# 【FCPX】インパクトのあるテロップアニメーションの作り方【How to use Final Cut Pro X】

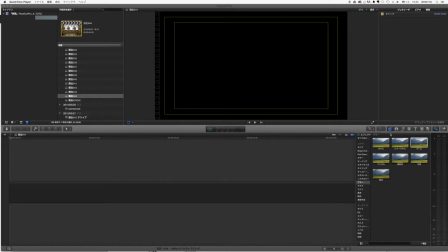2s
今回はですね、タイトルアニメーションでちょっと一工夫をつけたキーフレームアニメーションのテキスト、キーフレームを使ったテキストアニメーションの紹介です。
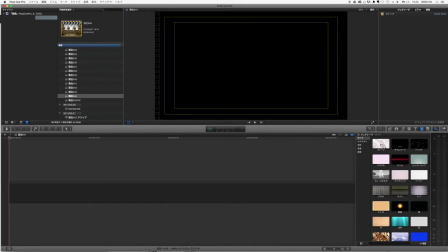16s
まずですね、背景を引きます。
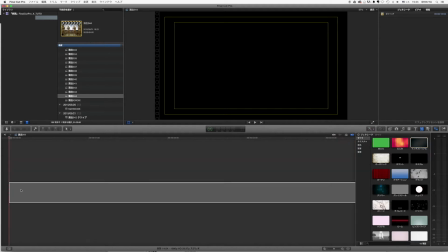21s
インダストリアルとかいきましょうかね。
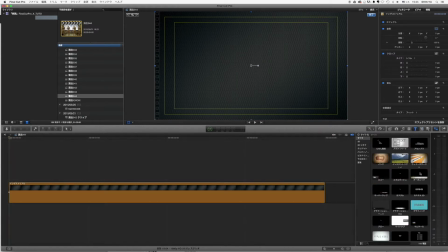27s
はい、で次にテキストのタイトル、カスタムですね。
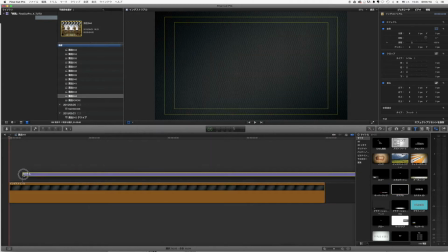34s
を入れます
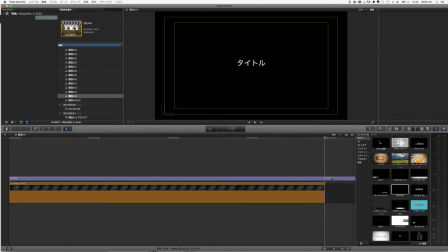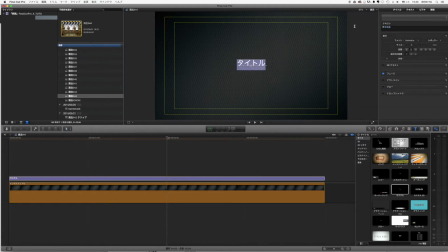42s
例えば最強現る
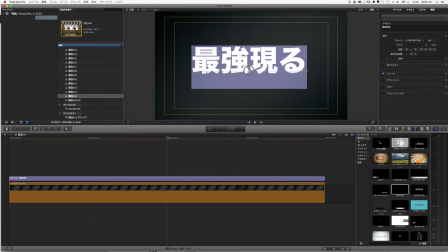51s
このようなインパクト中止のテキストがあります
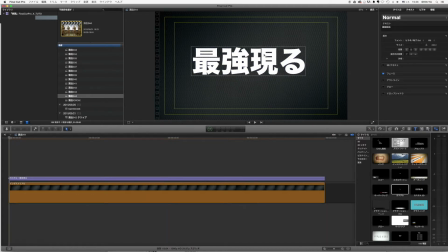60s
これをですね飛び込ましてこの今の中央部分に配置するアニメーションを作りますまずこれを大体6フレゴとして
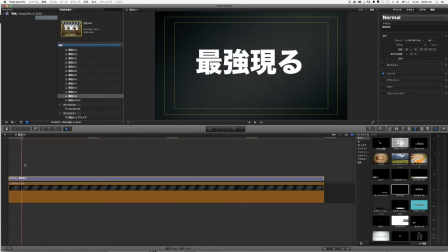75s
頭から1,2,3,4,5,6矢印をロッカーを押しますそしてこのビデオインスペクターから調整を
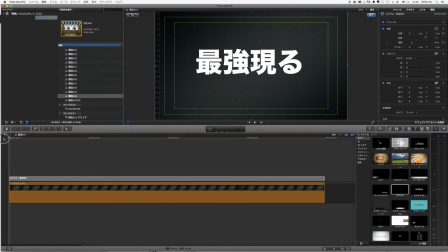93s
クリック位置もクリックします頭に戻ってMAXの調整ですね
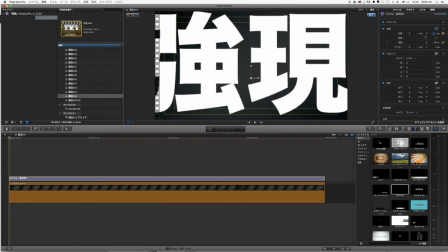100s
ちょっと下に下げていきますすると頭のキーフレームが自動的にできました
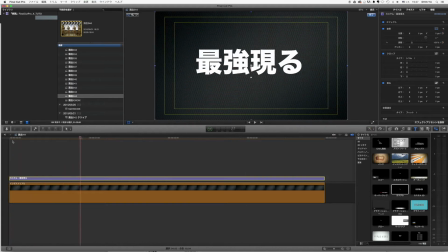106s
再生するとトンという感じですね飛び込ましのキーフレームアニメーションができましたこのままでもインパクトあっていい感じなんですけれどもよりこの最強現るというテロップを強調させるために
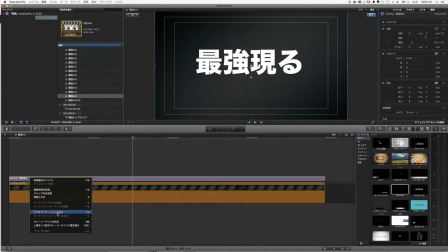121s
ブラーを使います右クリックでビデオアニメーションを表示を選択して
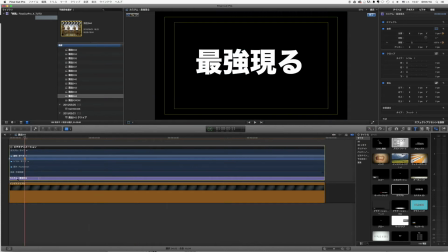129s
今ここにキーフレームがありますのでここまでで一回このクリップテキストのクリップをカットしてください
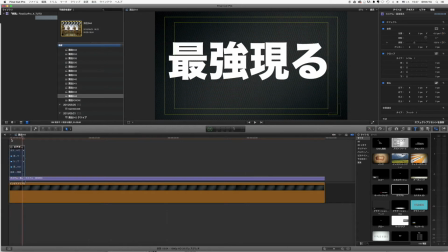138s
この1,2,3,4,5,66フレのこのクリップが
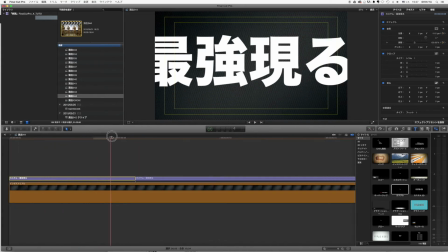146s
今回エフェクトをかける部分になりますブラーのエフェクトですね
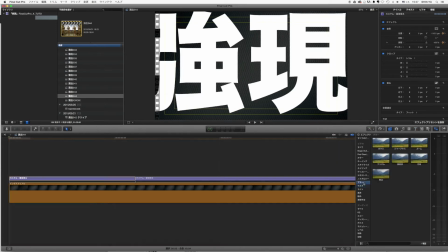151s
エフェクトのブラーのところにあるズームがいいですね
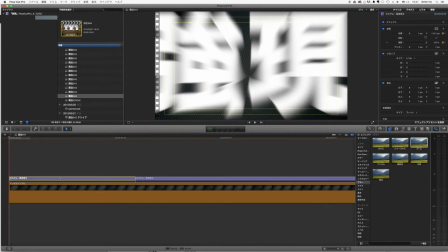157s
ズームを挿入しますすると挿入するわけで
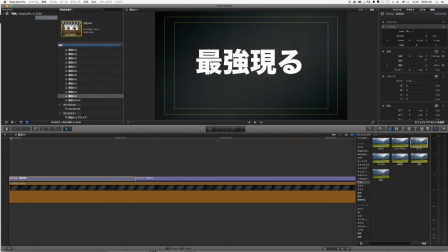162s
このようになりましたね。再生すると、このままでもいい感じではあるんですけれども、
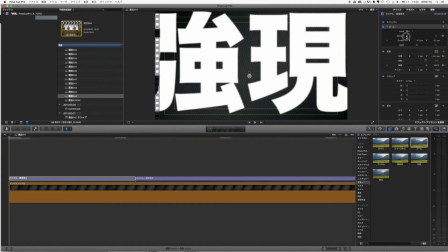170s
より強調させていくために、アマウントは量ですね。均一というか可変とかできます。
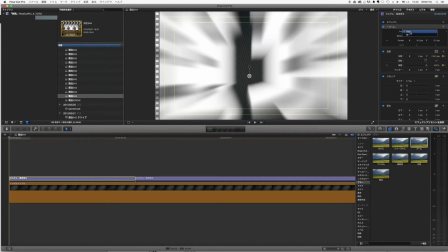178s
今回は可変にします。
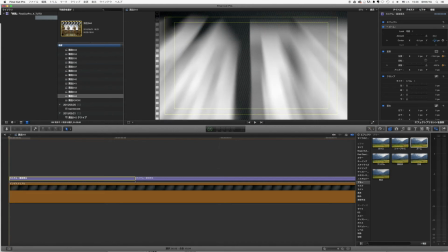182s
このセンターを決めていくと、伸びる光線みたいな向きを調整できます。
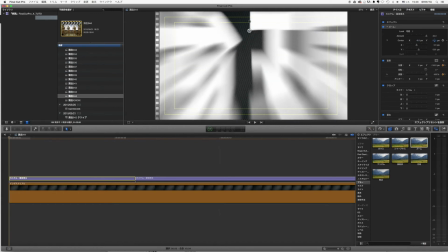195s
若干真正面からくる感じにして、一度この0フレームのところにキーフレーム、アマウントのキーフレーム、そしてこの0フレームのところでまず全部のキーフレーム、
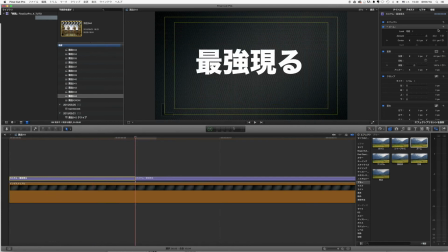211s
アマウントのキーフレームって1、2、3、4、5、6フレームのところでアマウントを0していく
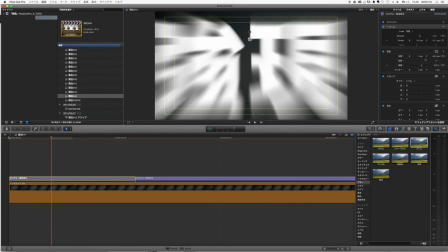217s
と、1フレームずつ見ていきます。1,2,3,4,5,6でトンって感じですね再生します
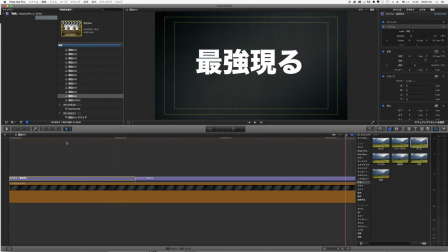228s
こんな感じですね何もない場合結構淡白というかシンプルに文字が出てきます
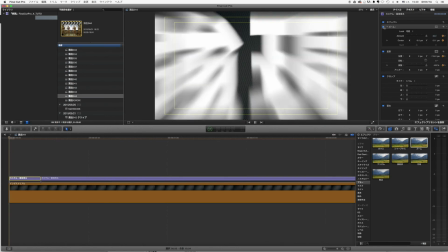240s
これズームのブラをかけるとインパクトが出てきますね